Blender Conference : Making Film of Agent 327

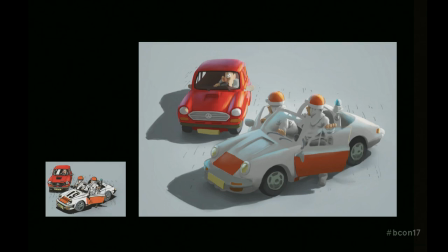But what I really liked with this is that the surface that is in Martin's drawings,
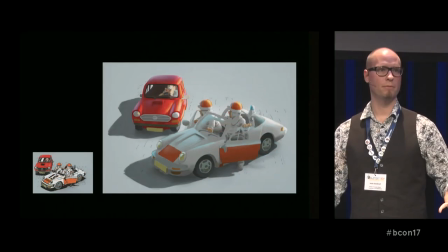It makes sense from a perspective point of view. I mean, it's stylized and it's an artistic interpretation of perspective, but still it kind of has a shape and a form.
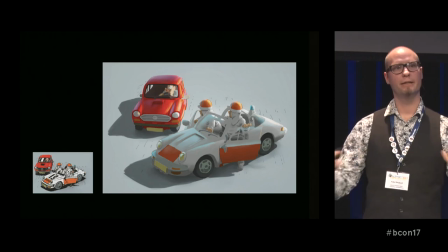And I think what Kjartan's paint over shows is that shading it really nicely kind of helps also making it more appealing.
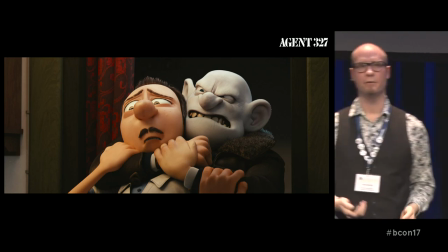And that was also one of the things that really worked with this shot.
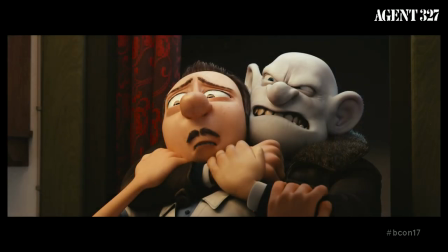And I think if we just dissected it, the characters are lit in a way that makes them appealing.
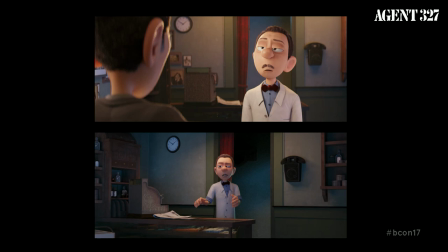Also, these ones here were very early examples that kind of just worked.
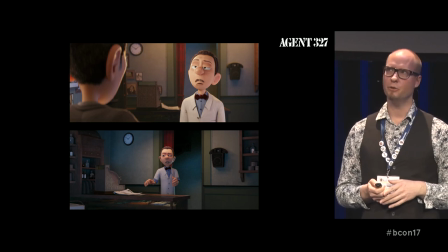And it has to do with finding the right position for the lights.
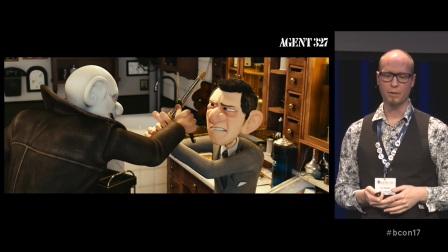And that's just a lot of trial and error. That was a really early example, and that ties into what I just explained with the window.
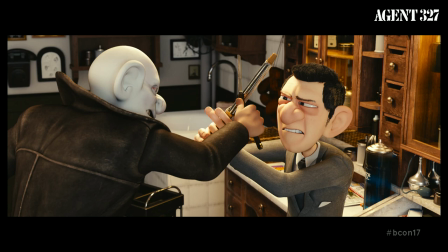This was how it would look like if we lit it from the window.
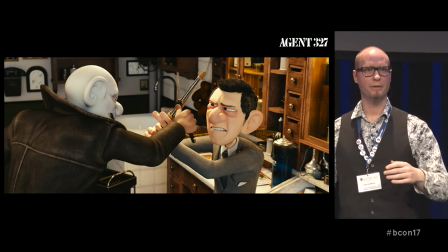There was this huge white balance and all that kind of stuff, so the exterior light is really bright, so we want to white balance for that, so it's kind of white.
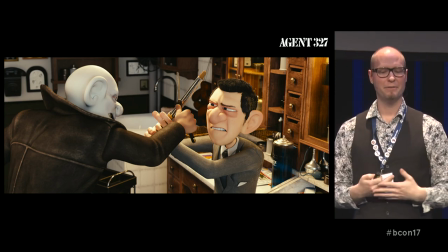You're lighting everything with this huge white light from your point of view, and that makes everything look horrible.
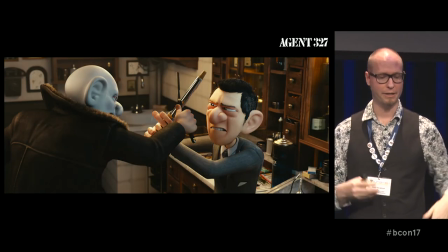In this little lighting session with Colin, we kind of tried to push the light around kind of like a movie DP or a director would do to kind of make sure to cheat it but still make it believable.
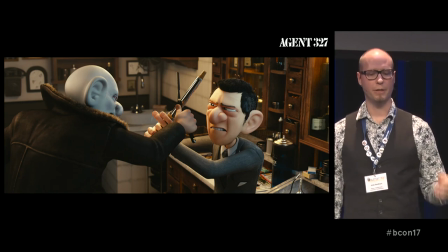Of course, there's other issues here where the background is too detailed and we get too much attention on the background.
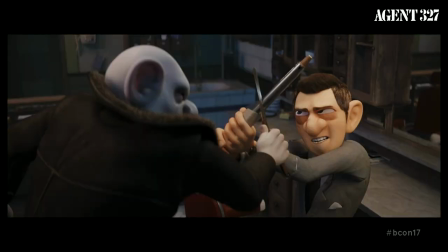So, in the final movie we kind of try to approach it more film noir-ish where we really put some spotlights
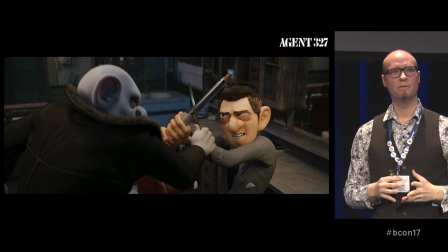on the characters and just try to, you know, carve them out of this room to make sure that your attention is completely focused on them.
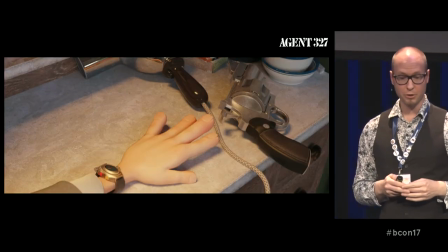Here's also a good one.
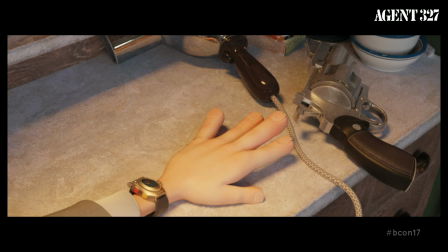That was, I was constantly, I think at this point, Colin was in the States for a short trip, so he was sending me all these notes. I was lighting this whole sequence, and one of his notes was, I mean, this wasn't his notes,
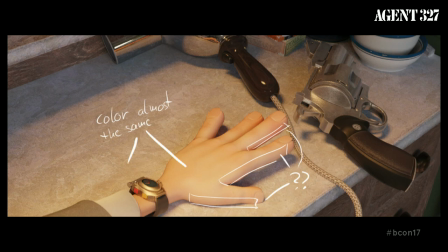I made that up, But his note was basically that we can't figure out the planes of,
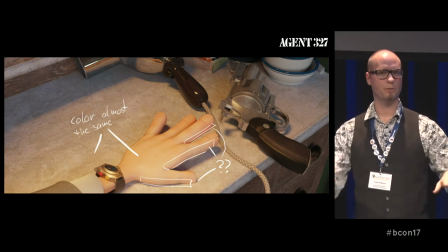you know, the sculptural planes in this thing.
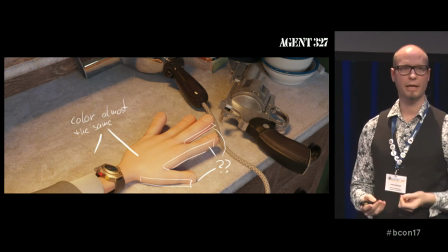There's too many flat colors all over the place and we can't really separate the agent's hands from the table.
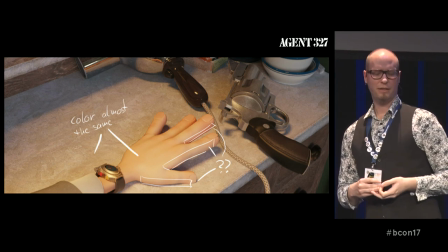So if you kind of squint, you don't really know what is going on here.
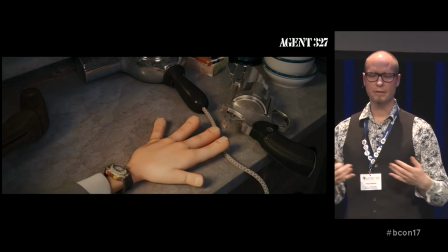So as a resulting step, we kind of darkened down the, I mean, everything basically and just went back to this kind of spotlight situation.
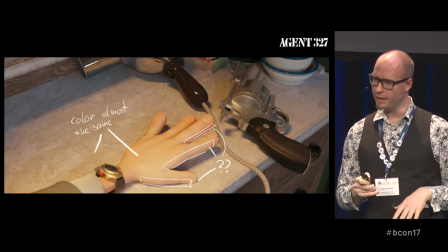Of course, we darkened down the texture of the dressing table. I think we also tweaked the specularity
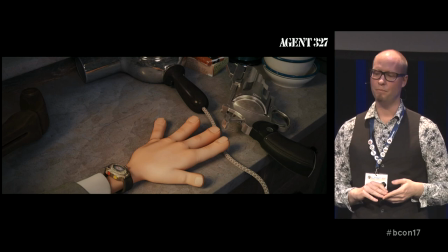of the gun to kind of make it more fit into that space.
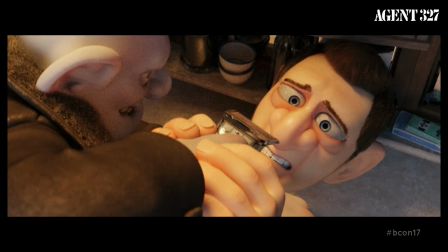Another example, this was the first iteration of, first or second iteration of the lighting of that shot, and this was the final one.
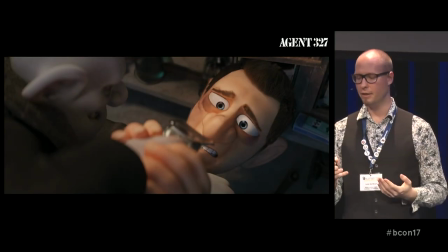You can see that we get a much better sense of the shape of the faces and everything,
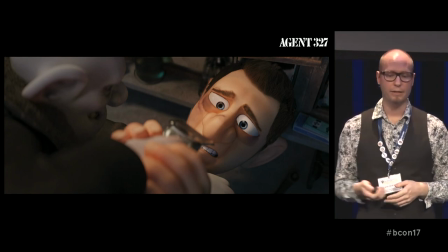and also of the drama. Again, the color grading really helps to kind of...
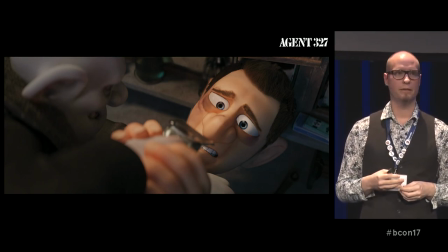This is the final graded shot, so the color grading did add just a bit more on top of the existing lighting.
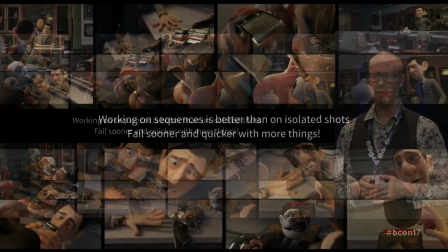Then the final thing that I learned is really just a pragmatic one when you're working on something.
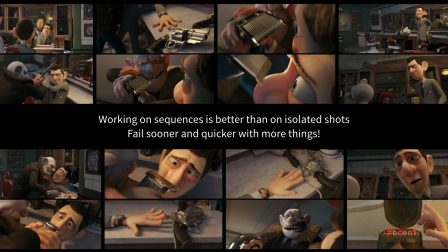Working on the big picture is always better than just focusing on that small entity of a shot that you're working on.